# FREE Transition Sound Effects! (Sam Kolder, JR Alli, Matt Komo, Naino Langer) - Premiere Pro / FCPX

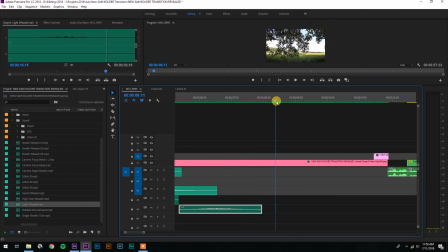[4:21]
Let's keep moving along to find the next spot. This is a speed ramp. I could have one. Yeah, I like that. I think that kind of works for the speed ramp. Let's see. And that looked good. And then this one, once again, I want to use a subtle whoosh sound effect.
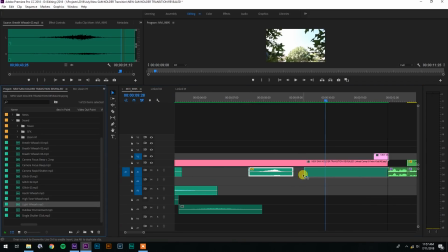[4:36]
I don't want to go too heavy on it just because it's kind of passing through the leaves. So we'll go ahead and add that light whoosh once again. The nice thing about adding that light whoosh there is it's kind of long, so it applies to these branches that we sort of zoomed through, and then it also applies to the bushes, so it adds a whoosh for both of those different visual images.
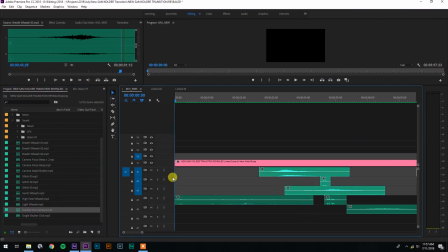[4:53]
The last thing I'm gonna do is add this outdoor environment sound effect. Yes, it's not even trying to be a transition sound effect, that's not a transition sound effect at all, but I just sort of threw it into the pack as well because it's nice to have a little bit of an outdoor sound effect, and I kind of like how it plays on the black because it kind of is like an introduction to the clip you're about to see.
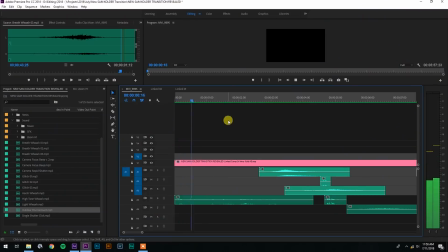[5:12]
It's essentially an L cut. You see the audio before you actually jump to the visual image that goes with the audio, and it's sort of just a nice way to cushion the cut to the next clip you're gonna see. I'll only have that sound apply for this first clip, and then it'll go away in between this whoosh sound effect there. So let's just play it all through and watch our work.
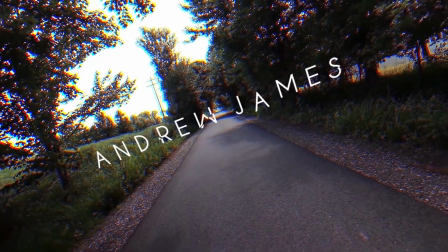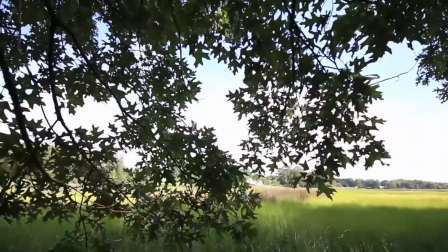There we go. I don't know what else to say. I personally like that. I mean, sound effects are very subjective, so maybe it's not your cup of tea. I like how it sounds. It's a little bit gritty, a little bit moody, but I think it kind of goes with the vibe of the intro. Anyways, guys, I hope you enjoyed this video. Be sure to get out there and film some videos and use these sound effects. If you do use these sound effects in your edits, then post them on Instagram and tag me, and I'd love to check out your work. If you guys are new to the And Crew, if you've never seen my videos before or anything like that, the And Crew is a place for aspiring YouTubers, of filmmakers, photographers, videographers, editors, and people like that. If you just don't fit into any boxes, if you feel like there's nobody around you who gets you or dreams like you or thinks like you, then the And Crew is the place for you. Be sure to subscribe, turn on post notifications, and I will see you guys on Friday. Peace.